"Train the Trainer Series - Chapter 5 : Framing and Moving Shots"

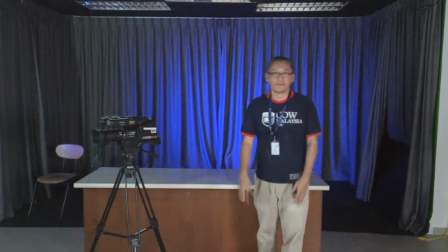I am irrelevant. I'm just helping explain stuff. Okay, this is a tripod, this is a background, this is a stage.
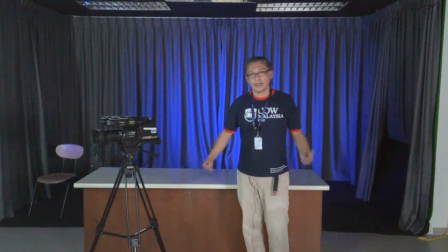That's the function of a wide angle shot. Okay, guys? Usually I start all my scenes with an establishing shot.
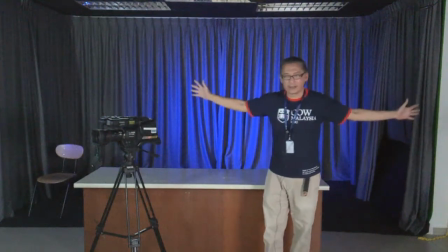An establishing shot is the first wide angle to show people, hey, look, we are in a lab.
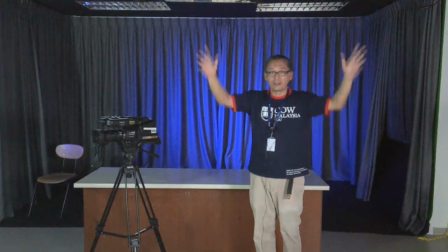If I'm outdoors, I'll do a wide angle shot and say, hey, look, we're in the foyer of KDU, UOW KDU Penang.
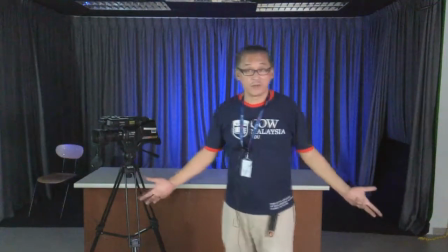That's a function of a wide angle shot. Okay?
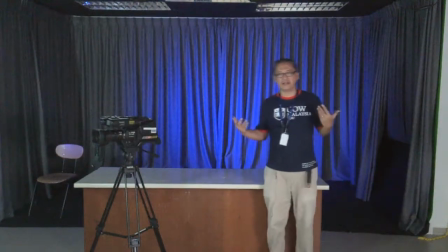You do not want to shoot the entire video standing like this because it's going to get very boring, number one.
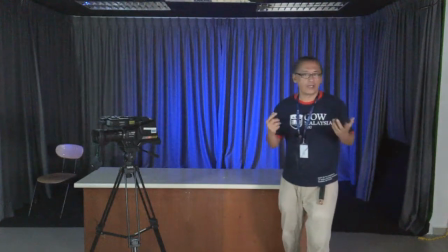Number two, the audience does not know where to focus. They're going to get confused because I'm talking. I'm the focus. I am talking. But This area here is so big, so blank,
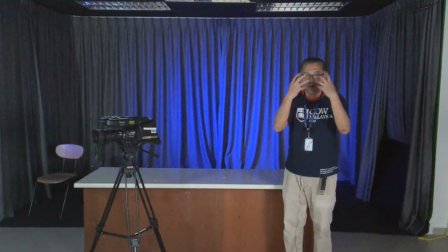and so overpowering that their eyes and their attention is going to keep going, wanting to go over there. Okay? So remember this. Wide angle shots are to introduce a scene, a location, a space. All right? It is not great for one-to-one engagement.
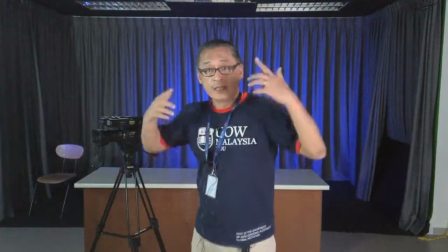And for one-to-one engagement, this is what you want. This framing.
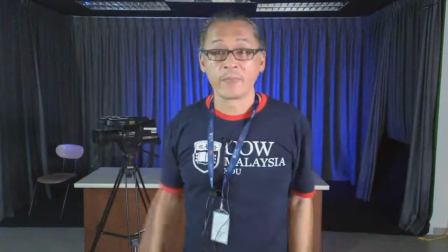Basically from my waist just to my head. All right? This is called the medium shot.
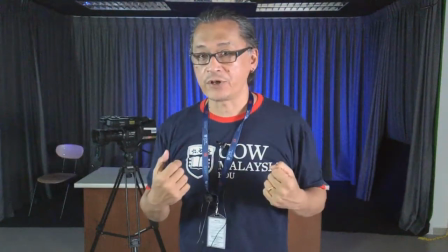This is how we interact with each other. This is how humans meet.
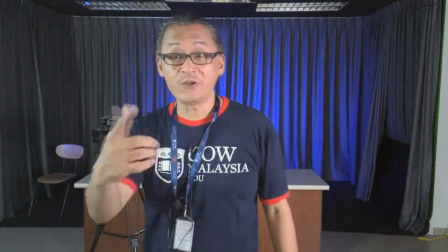For example, if I meet you for the first time, I'll put my hand out and say, "Hi, how are you?
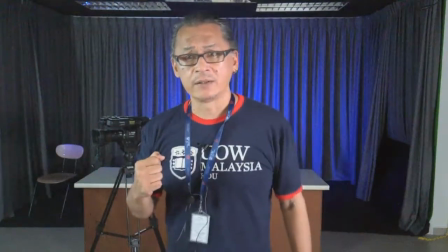My name is Ian." And then I'll stand back. And then this is how we're going to talk. So, "Hey, what's up?
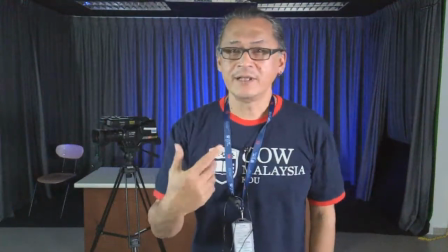Yeah, I saw you that day." Yeah, that's right. This is the most natural distance from one another.
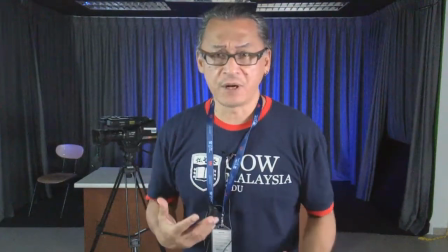There's no stress. I'm not stressing you out. You can take your time and look at me.
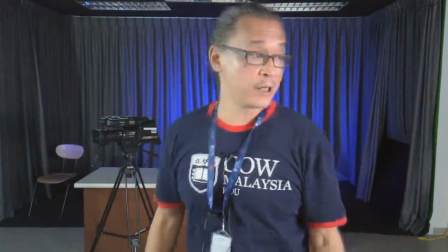You don't even have to look at me. You can look away. That's natural.
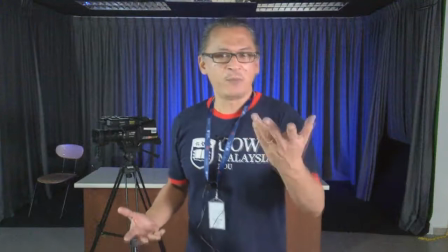All right? This is what we call the medium shot. More importantly, this shot is important because you can see my hands.
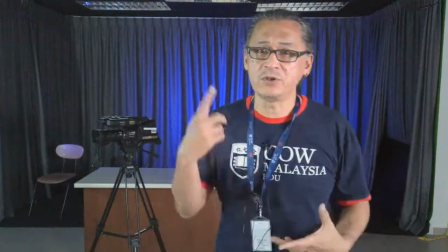Okay? And I can use this opportunity to help explain stuff. This is a graphic.
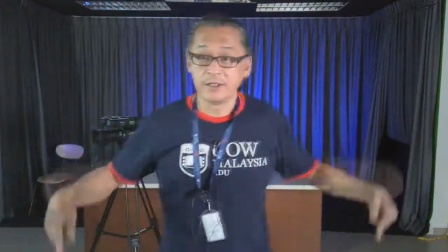This is a graphic. These are titles. That's a webcam.
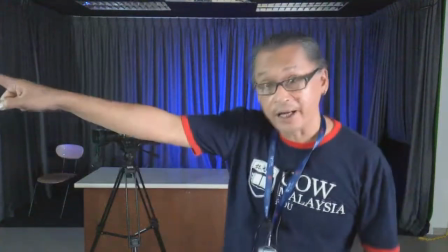Sorry, webcam. That's a camera. That's a light. This is a medium shot.
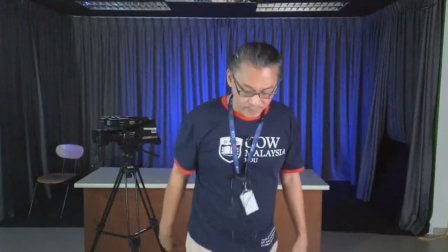Okay? The third one is the close-up.
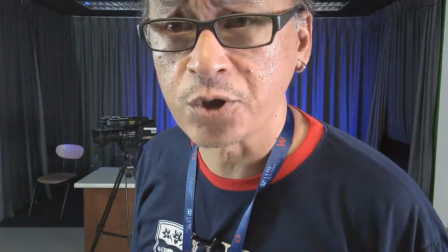That's right, folks. This is a close-up. You see the most detail, the most info.
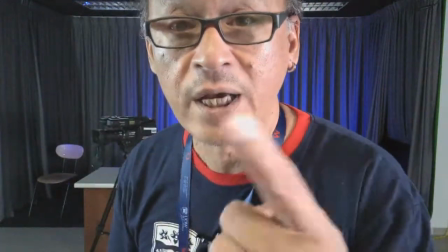Oh, by the way, the color just shifted over there is because I didn't lock my white balance. Let me lock my white balance, shall I?
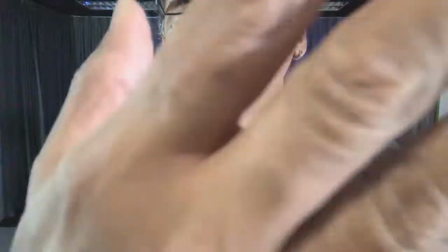Not. Yeah, white balance is locked. Nothing is changing now. Okay, that's a close-up.
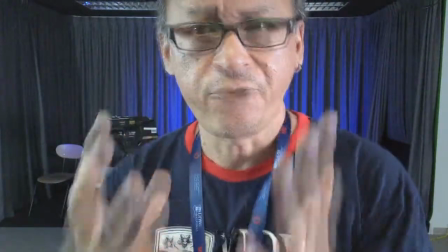This is the most powerful framing that you want because you can see every single detail of my face.
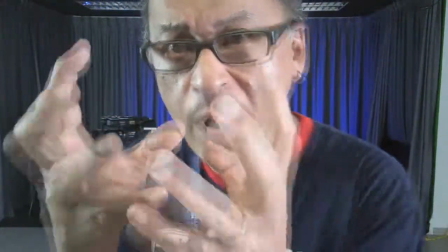If I want to show you something, I can. It's powerful. But do not overuse this.
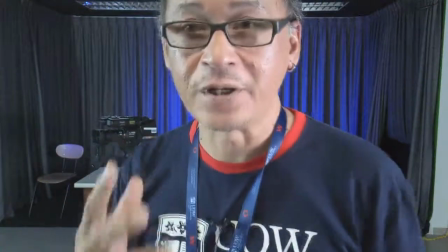Do not conduct an entire
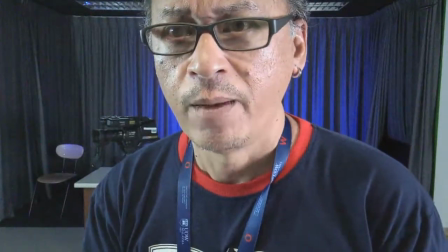training session or an entire video based on a close-up because your audience is going to go, "Ew."
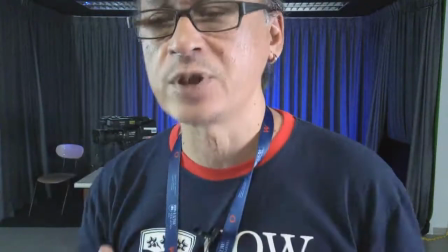Bring a close-up when you need it, when you need to show something, when you need to emphasize a point, or when you need your audience to empathize with me.
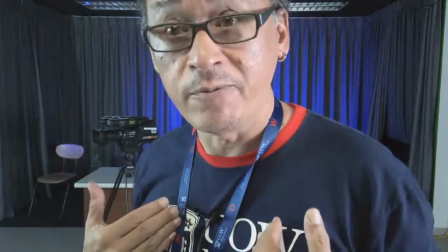If I want you to feel what I'm feeling, I'll come close and then I'll act.
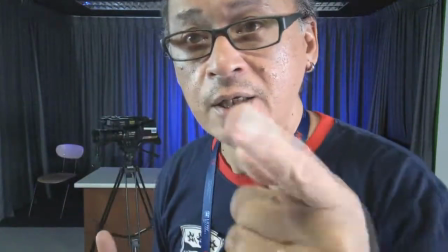I'll have some tears running down my eyes and you will look at me and go, "Wow, his skin's so rough." But you get the point, right? Now these are the three main frames, okay? Close up, medium shot, wide angle. Okay? Now, if you make your production following these three frames, you're going to have a very structured and a very organized view. Now, is there more? Heck yeah. If you're a media student studying in our film program, oh yeah, a lot more, okay?